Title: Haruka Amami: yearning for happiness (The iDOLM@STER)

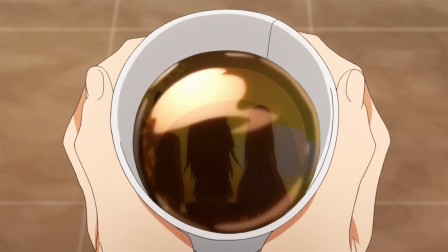[12:13]
She cherishes moments like the trip to the beach and this Christmas reunion more than anyone.
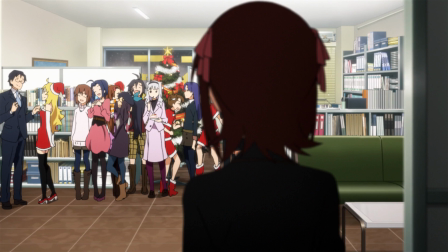[12:18]
Nothing is more important to her. just look at her expression when she sees all the girls together,
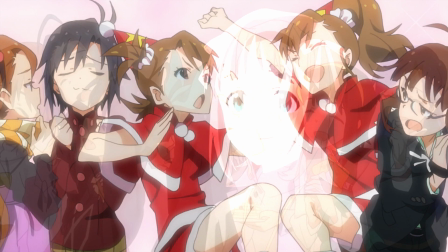[12:24]
a look that says I don't want this to ever end.
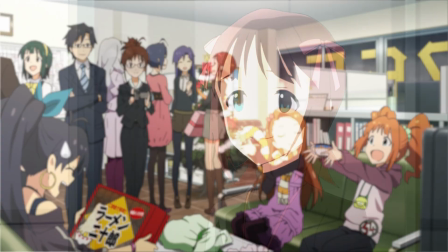[12:29]
It's like she considers experiences like these to be above any professional achievements as an idol, a feeling to which I relate entirely.
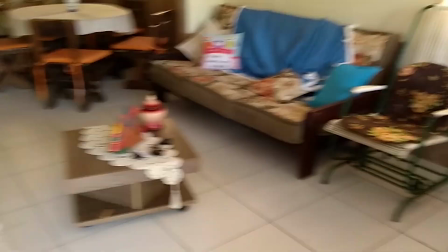[12:39]
At the turn of the decade I traveled with some friends. We stayed at a summer house for a week. It was the best end-of-year trip I've ever took, a magical moment that I never wanted to end,
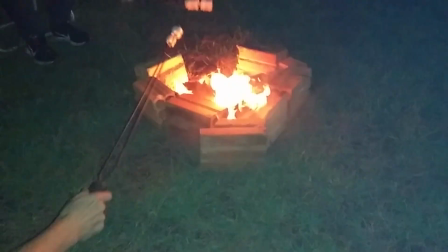[12:51]
just like the ones Haruka cherishes so much, mainly because I knew a reunion like that wasn't likely to happen again,
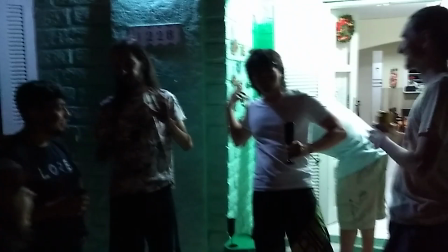[12:59]
since some of those friends would move abroad, and it's hard to bring everyone together these days.
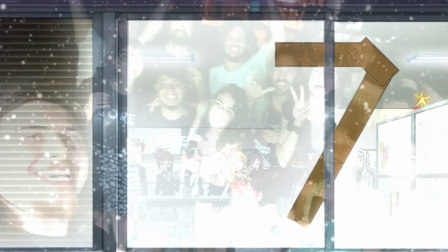[13:05]
I just made the most out of it as I could.
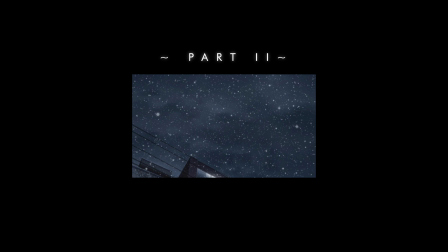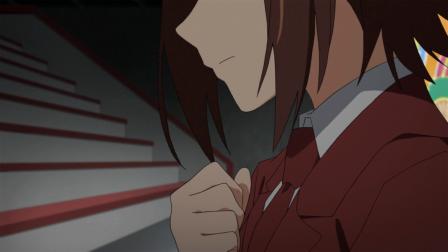So here we are at episode 23,
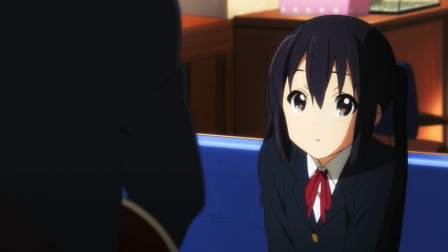[13:22]
aptly titled Watashi, Japanese for I. I've had strong reactions watching anime before,
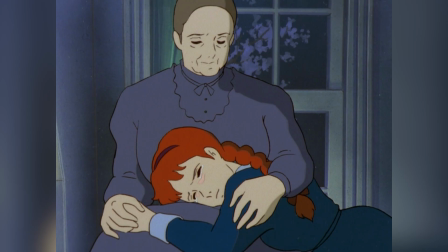[13:30]
be it during happy or sad moments. I've already let down and cried for a while because of a scene or after finishing a show that I loved.
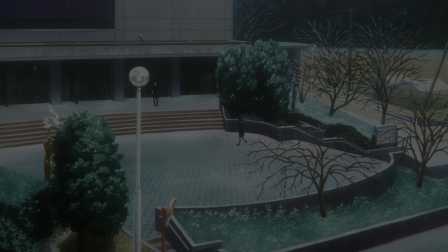[13:39]
But I've never had such a strong reaction as I had with the end of this episode.
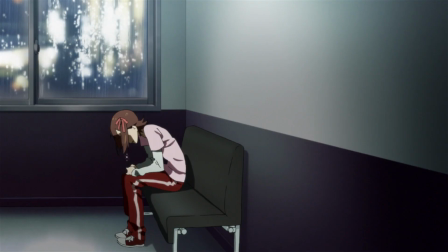[13:45]
When the accident with the producer happened, I had no reaction. Not even during that painful frame of Haruka crying. Though now I feel a lot of pain seeing it and I didn't want to include it here.
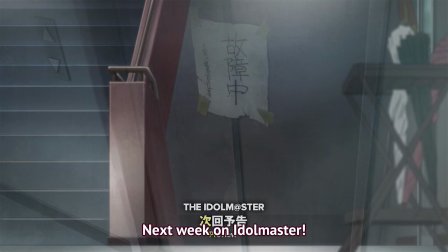[13:57]
but then the preview of the next episode the usual cheerful song at the end
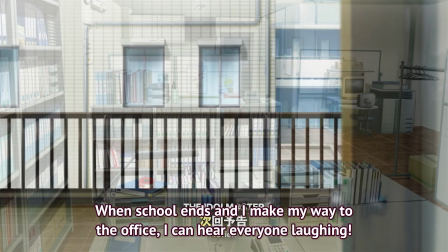[14:10]
Haruka with her positivity I
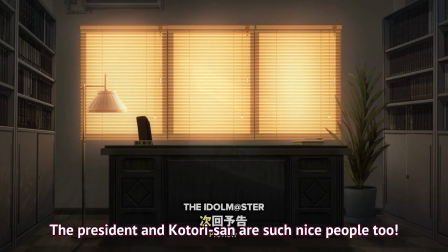[14:18]
thought no no no no no don't do that don't do this to me then the music fades out
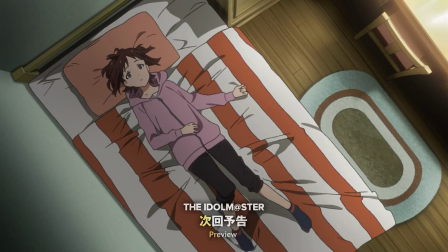[14:32]
Haruka changes her tone of voice and she can barely speak any more.
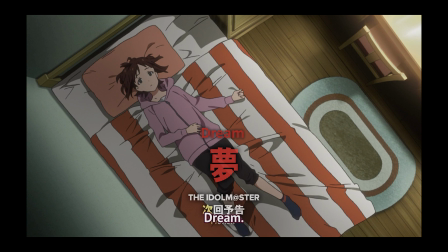[14:44]
When the preview ended, I hurled my phone and burst into tears on my bed.
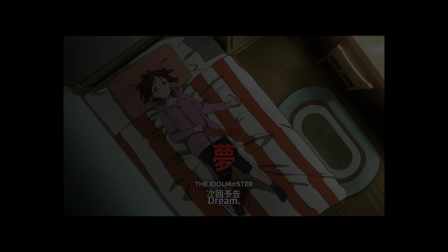[14:50]
If one day I make a top 10 list of the most subversive moments in anime, this preview will certainly be very close to the top.
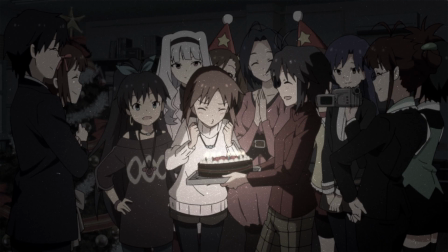[15:02]
But the entire episode is subversive. The previous episode ends in a positive light, with Haruka looking at all the girls together,
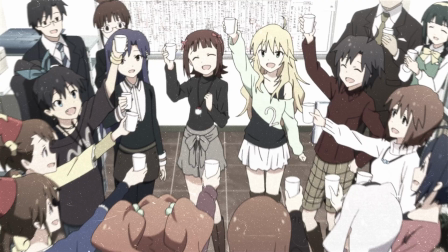[15:10]
enjoying the moment, convinced that moments like that would happen again.
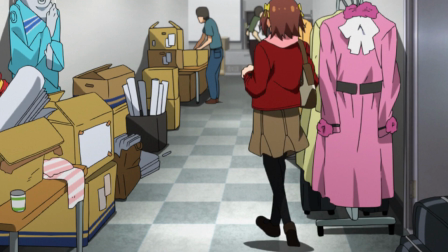[15:16]
Episode 23 begins with that positivity, and on that note I love the expressiveness of her body movements at the beginning,
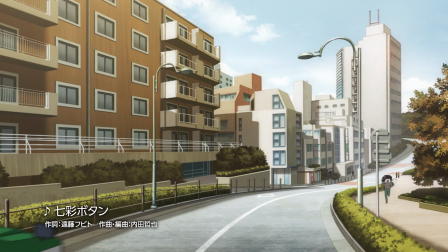[15:24]
they capture all of her character's essence. Haruka singing Nanaido Button in the taxicab warms my heart so much.
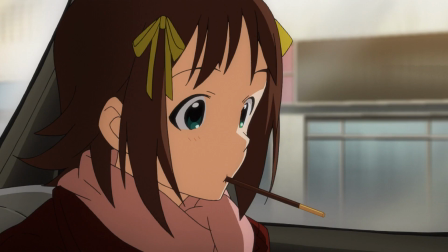[15:35]
She's happy, always smiling. The way this episode is structured is phenomenal.
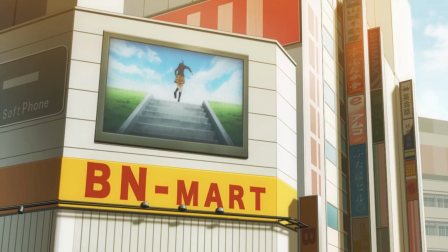[15:41]
The beginning makes it evident how each of the girls became a star.
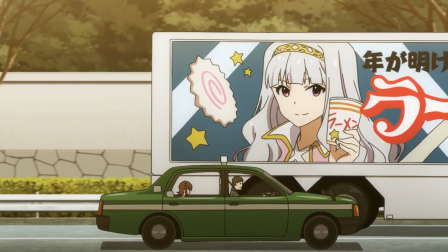[15:45]
Ryugu Komachi's new single plays on the radio, a truck with a Takane advertisement passes by,
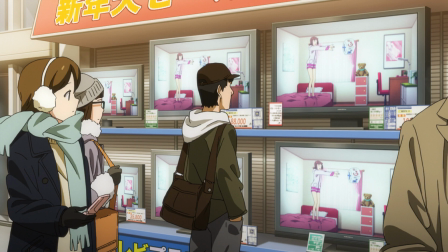[15:51]
there's a magazine article about Chihaya, and a TV showing a commercial starring Haruka herself.
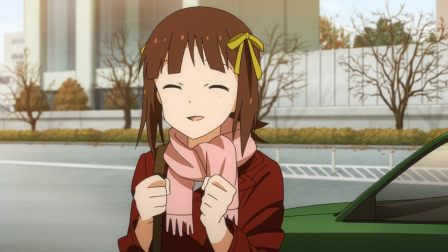[15:58]
After so many accomplishments, one might imagine there's no room for unhappiness, which is suggested by Haruka's attitude at the beginning,
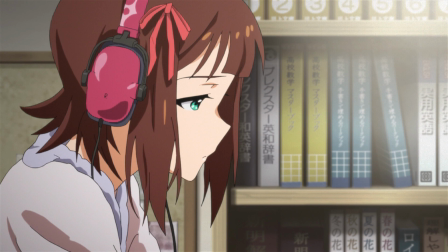[16:06]
until this is subverted throughout the episode and we realize that fame is not analogous to happiness.
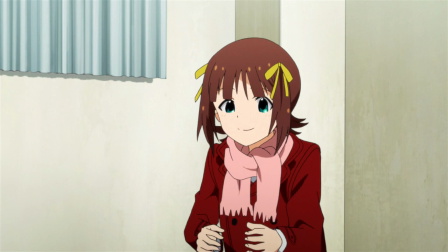[16:14]
Her usual smile gets hard to maintain.